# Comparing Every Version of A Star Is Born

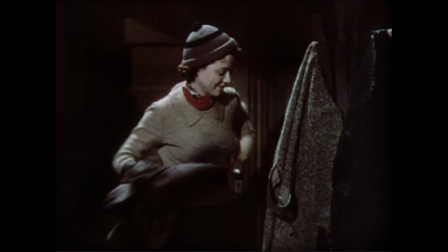4:06 Sure, you're a normal girl from Montana, but so was Myrna Loy.
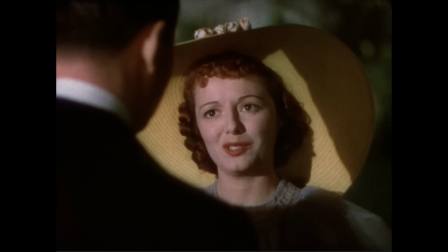4:10 This version frequently reminds us that the stars everyone knew and loved went through this exact process.
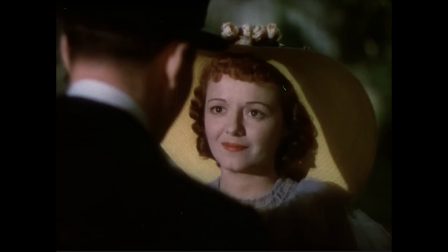4:16 Come on, now don't be foolish. They all had to go through this. Harlow, Lombard, Myrna Loy, and now Esther Blodgett.
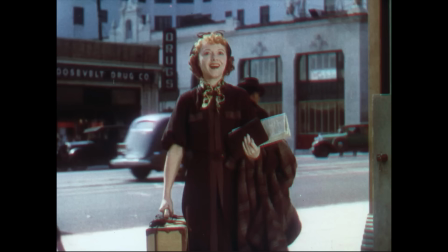4:24 When Esther first arrives in Hollywood, she's immediately starstruck.
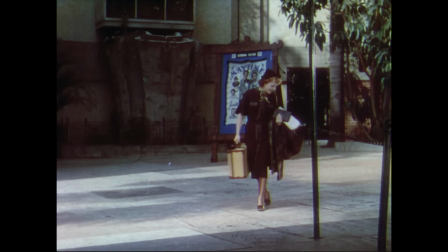4:29 It doesn't matter that Esther is Academy Award winner Janet Gaynor, because the audience connects immediately to her sense of awe.
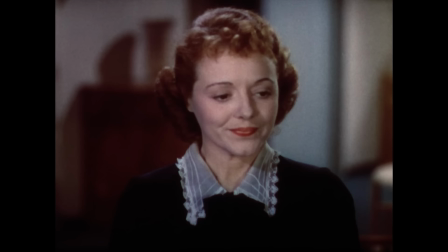4:35 They love Shirley Temple, too. They could become movie stars, too. Also, three cheers for Janet Gaynor's impressions, like on point.
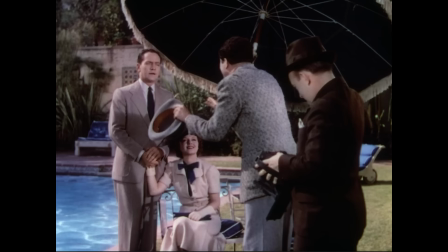4:46 Will you have some Odev? You do like Odev, don't you?
The studio system is doing here what it does best, promoting an image.
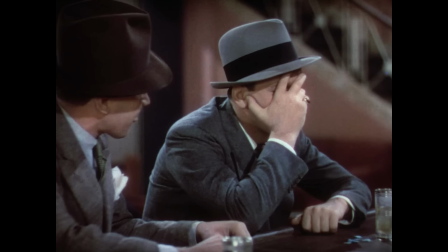4:55 This part of A Star is Born makes becoming a movie star look really cool and accessible, but the movie also makes becoming a star look really terrible.
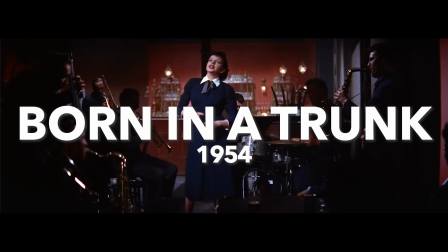5:03 And nobody knew that dark side better than Judy Garland.
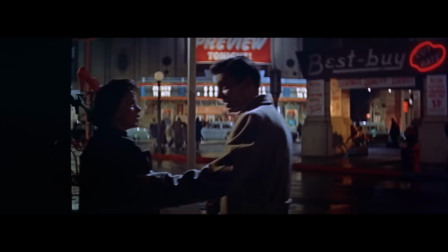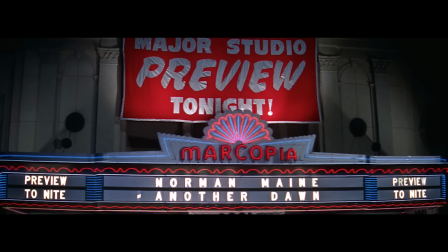5:13 The process of making 1954 A Star is Born was kind of nightmarish,
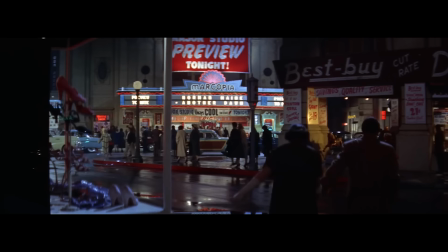5:19 some of which I detail in another video, which I'll link to somewhere, and some of which you're better off just reading about it in Ron Haver's book about this film.
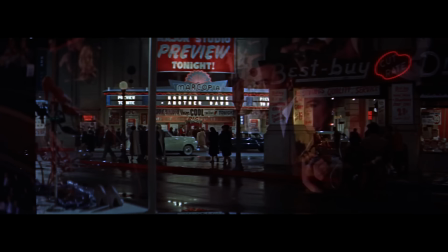5:26 But needless to say, literally nothing went smoothly. And despite this, the results are pretty great.
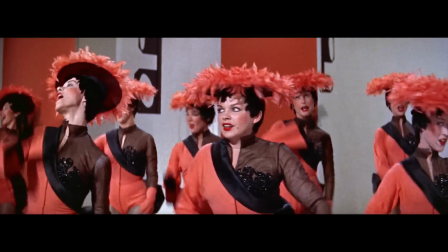5:33 Cukor and screenwriter Moss Hart made some key changes that transformed the 1930s melodrama.
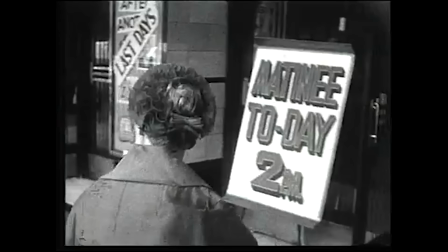5:39 The most obvious is it's a musical now. From 1947 to 1951 the number of people going to movies
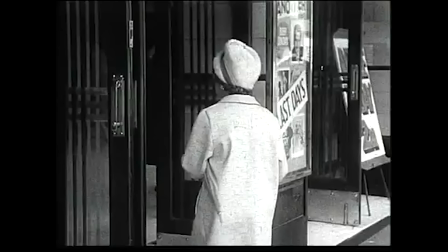5:48 twice a week went from 90 million to 54 million thanks to TV.
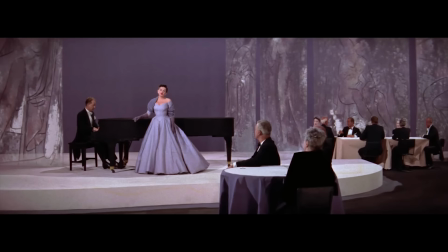5:54 So movies had to be increasingly big and colorful to sell and musicals did this really
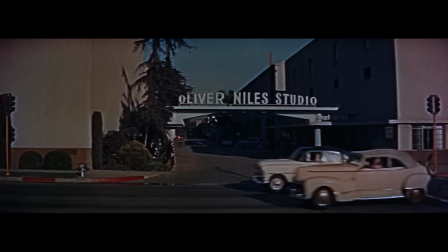5:59 really well and since Judy Garland was looking for a comeback vehicle seemed like the perfect fit.
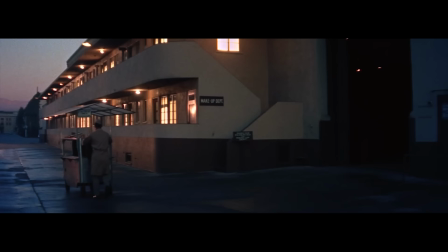6:05 By 1954, Hollywood didn't care to talk about where stars came from because the star system was on its way out.
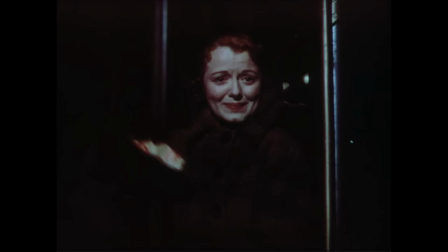6:11 So goodbye North Dakota origin story.
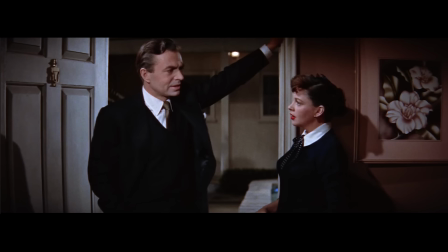6:15 This Esther is origin-less and has a vague goal to become a successful singer.
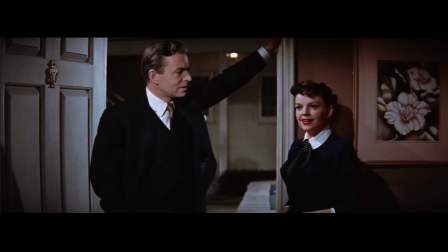6:21 The record will become number one on the hit parade. We played on the jukeboxes all over the country. And I'll be Maeve. End of dream. There's only one thing wrong with that.
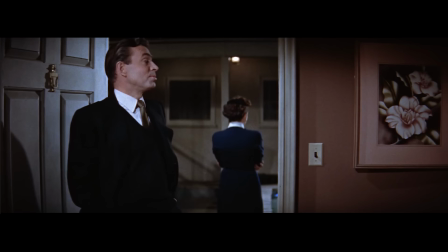6:33 I know. It won't happen.
Hart smartly uses this as his means of creating the musical.
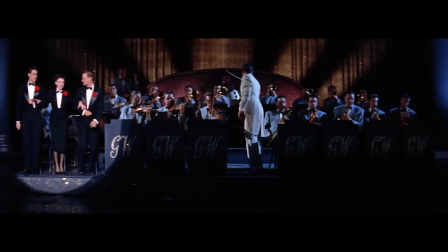6:39 Every song in A Star Is Born is diegetic, which means it's performed in front of a fictional audience that knows it's watching a performance.
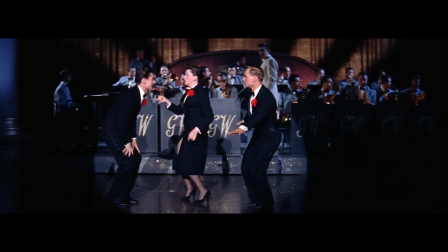6:47 In other words, there's no Judy wistfully singing to herself out of a window.
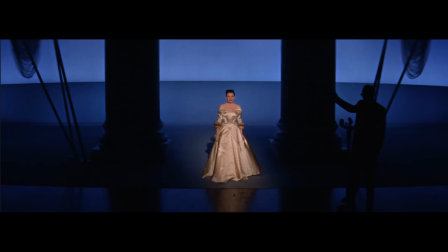6:51 The context of each song charts her progress from anonymous chorus girl to main attraction.
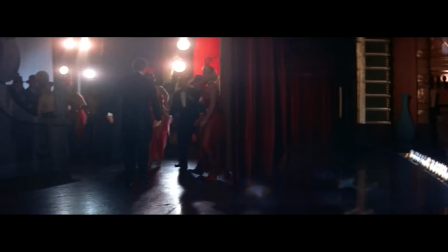6:57 Norman first meets Esther when he stumbles drunkenly on stage as he performs at a benefit concert.
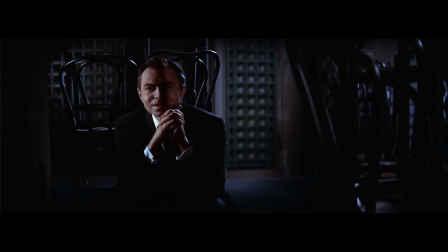7:03 Having Norman witness Esther perform makes his immediate infatuation and subsequent career assistance a little easier to buy,
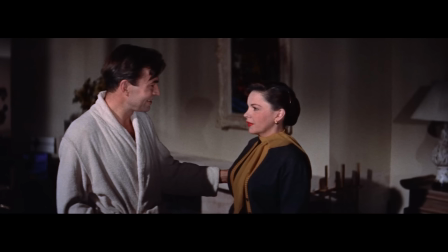7:11 as opposed to running into her when she's working at a party. This is one of the many genius moves Moss Hart contributed to this version.
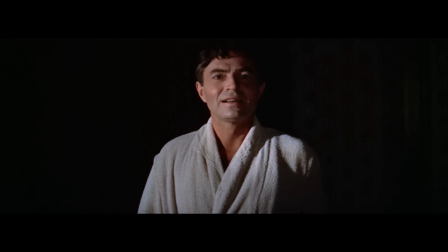7:19 Another was how thoroughly he unpacks Esther and Norman, who here is played by James Mason.
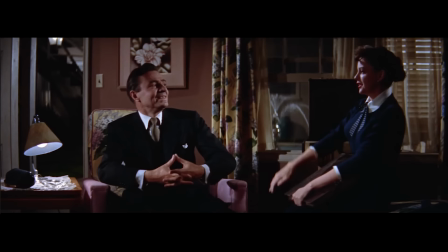7:25 Norman is, on the whole, a much more sympathetic character in 1954. He's refined and intelligent and self-aware.
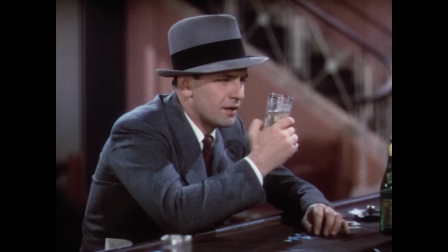7:33 The 1937 Maine was a charmer, but coarse and not very self-reflective.
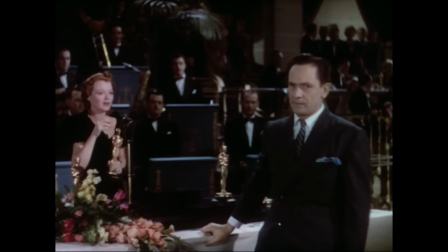7:38 The most obvious barometer of Norman's growth is the Oscar debacle. March is angry, boorish, and aggressive.
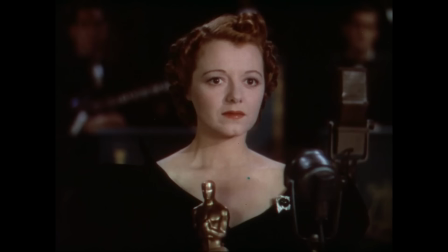7:46 Gentlemen of the Academy and fellow suckers! I got one of those ones for a best performance.
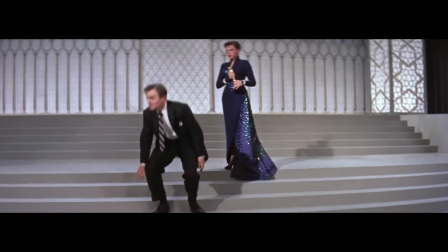7:52 They don't mean a thing!
Mason gives a desperate plea.
Well, I need a job now.
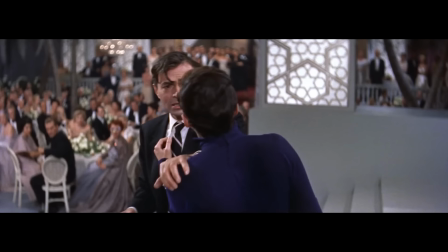8:00 That's it. That's the speech. I need a job.
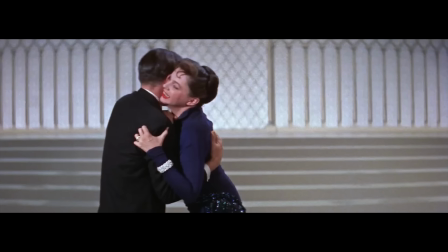8:05 His sincerity makes the speech more painful, Vicky's love for him more tragic, and therefore the climax more effective.
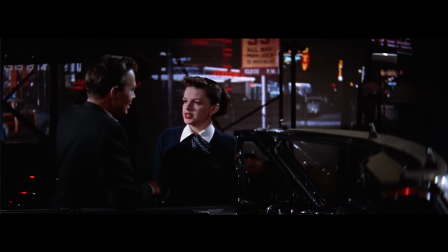8:13 Judy's Esther is more vulnerable and uncertain of her talent than Janet's. Even though she lives for singing, really, she's just happy to be here.
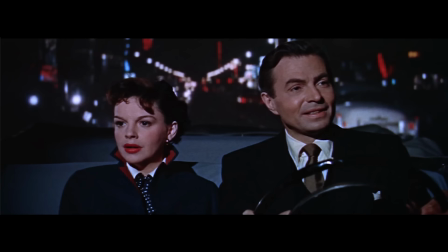8:21 You don't know how many years it's taken me to get this far. I'm doing fine, Mr. Mayne, just great.
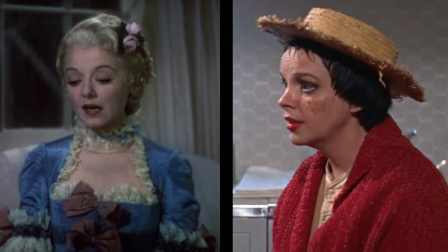8:27 Their comparative vulnerability is most pronounced in how they deal with Norman's alcoholism.
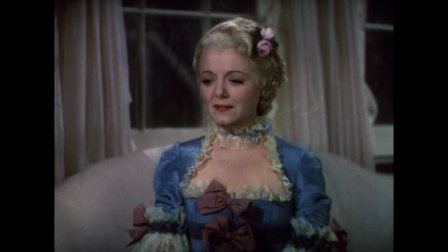8:33 Take the scene where Esther explains her marital troubles to her producer. In 1937, it's pretty short and reserved.
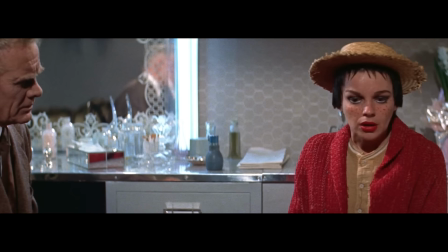8:40 Tonally, it fits the movie. It's sad, but it doesn't really overwhelm her.
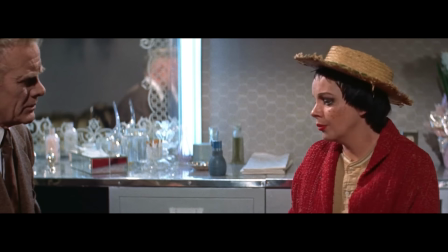8:45 In 1954, this monologue completely unravels into a heartbreaking confession.
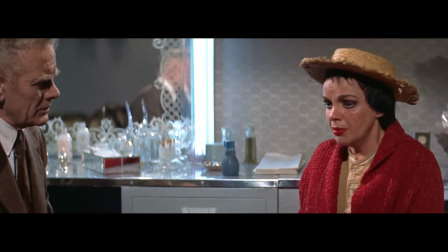8:51 Because he tries, he does try.
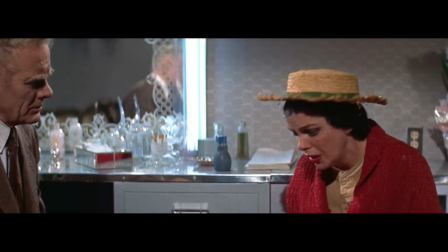8:57 But I hate him for failing. I hate me too.
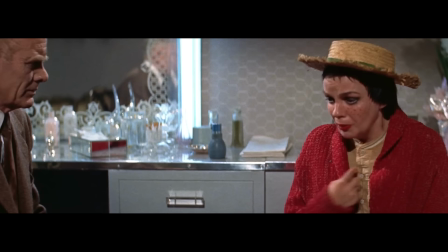9:04 I hate me because I failed too.
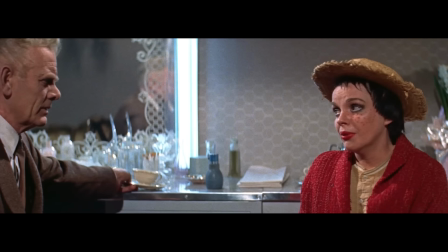9:10 This stands out for a lot of reasons. One, again, a great choice by Moss Hart to unpack Esther's feelings and raise the stakes for Norman's downfall.
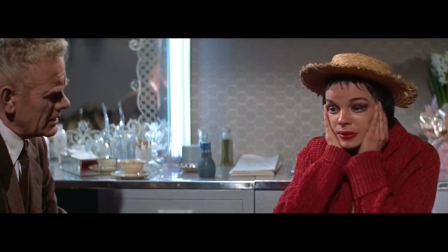9:19 Two, Judy acts the hell out of this scene.
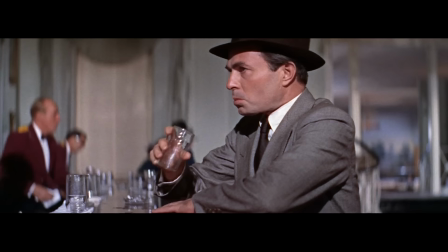9:23 Cugor acknowledged that he pushed her to draw from personal experience here because, in a lot of ways, Judy was Norman Maine.
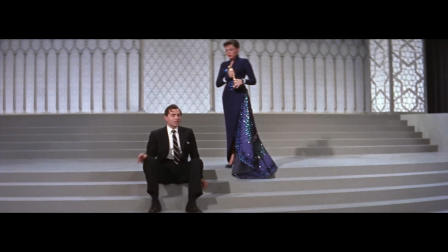9:30 She struggled with substance abuse, didn't always have an easy time finding a job,
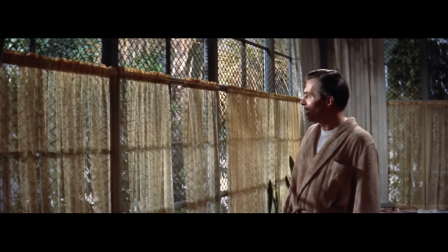9:35 spent some time in rehab, and ultimately, albeit accidentally, ended up killing herself.
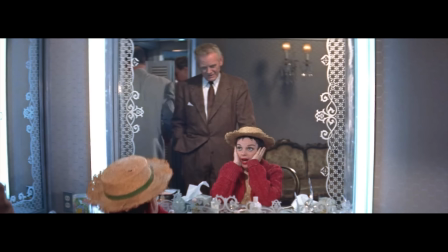9:41 Three, it tonally subverts its genre.
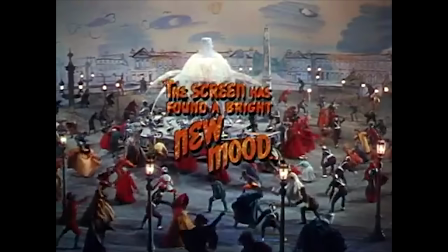9:45 Jane Foyer points out that A Star is Born critiques the dominant syntax of movie musicals from the 1950s.
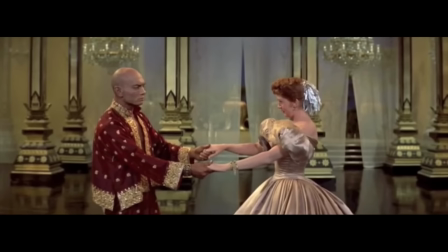9:52 Singing in the Rain, An American in Paris, Skies and Dolls, The King and I, etc. They all have a lot of depth, but they aren't somber experiences.
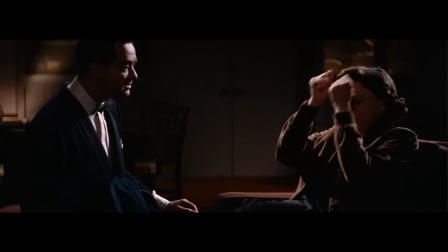10:01 This scene and those that follow evoke a kind of post-war psychological
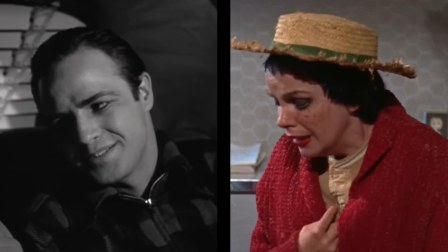10:06 intensity that's more similar to dramas like On the Waterfront or East of Eden.
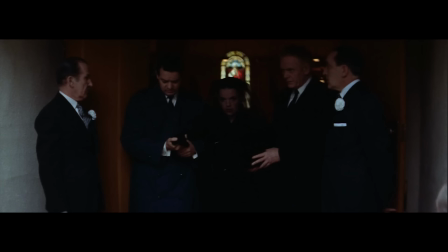10:11 It's an arresting reminder that while A Star is Born, does have its glittery moments, it is a tragedy, and that's subversive in its own way.
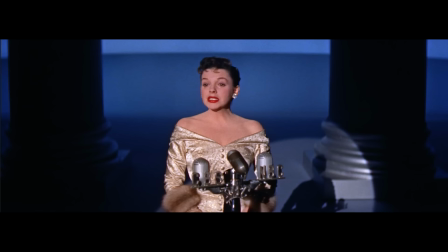10:20 In her first public appearance after her husband's death, she introduces herself as not Vicki Lester, but as Mrs. Norman Maine.
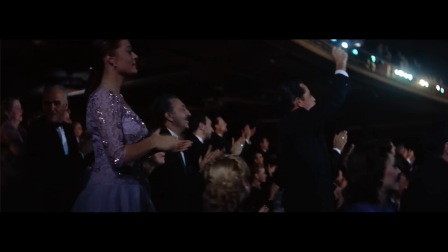10:30 This is supposed to be a sweet moment where she acknowledges how much he meant to her and how much he's still part of her life.
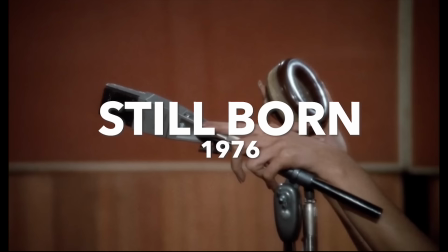10:37 And it is that. It is also very much how someone would express that feeling in 1954, something the next Esther would push back against.
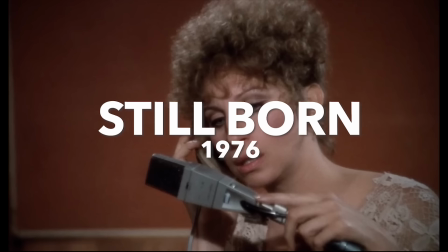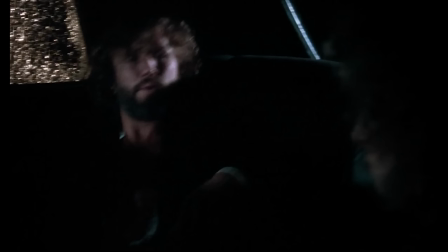10:56 Once again, production on A Star is Born was a nightmare. Director Frank Pearson wrote a whole op-ed about it, which was awkward.
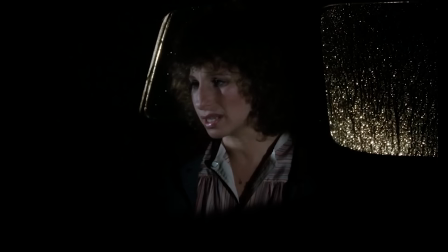11:04 The film was poorly reviewed, but did very well financially. The studio mandated that it be a musical, which Barbara didn't like at first, but hey,
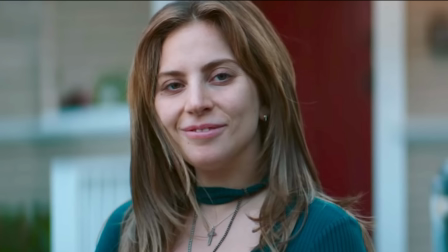11:12 good for her because she ended up being like the only person to ever win an Oscar off of this franchise. so far.
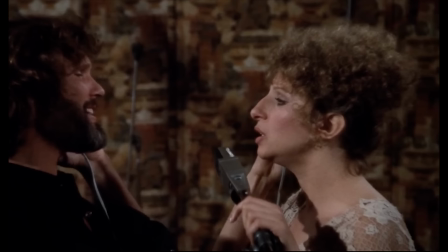11:20 Screenwriters Joan Didion and John Gregory Dunn, being the geniuses that they are, made a significant and brilliant change.
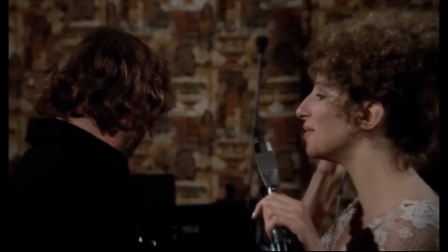11:28 Now Esther and Norman are rock stars. This is the best change for three reasons.
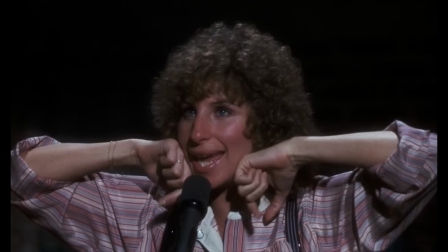11:34 One, it allowed them to keep the same format as the original. Movie musicals weren't as popular in 1976 as they were in the 50s, so a movie about a woman building her entire career on movie musicals would have seemed out of place.
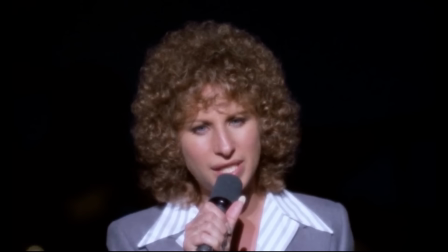11:46 Barbara herself hadn't even been in a musical for six years. So you can keep the music and remain diegetic by becoming a rock star.
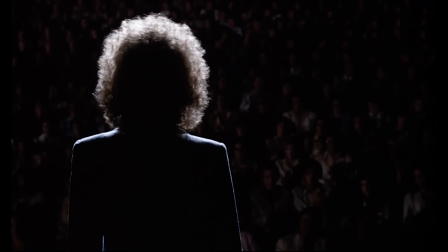11:54 This kind of tricks the audience into watching a musical because they feel like they're at a concert.
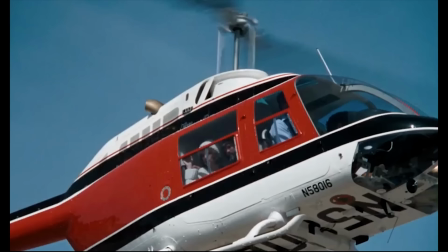11:59 Two, it felt more modern. The landscape of pop culture changed and so did its music.
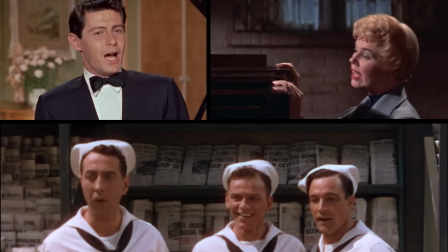12:05 In 1954, many mainstream pop artists were also stars of movie musicals.
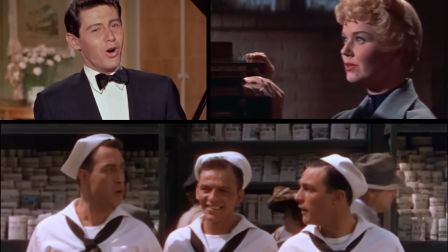12:10 Doris Day, Frank Sinatra, Eddie Fisher. The music could simultaneously reflect a theatrical sensibility and contemporaneous pop.
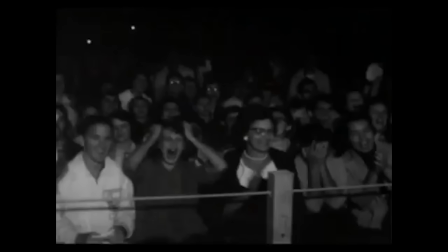12:19 And then rock happens.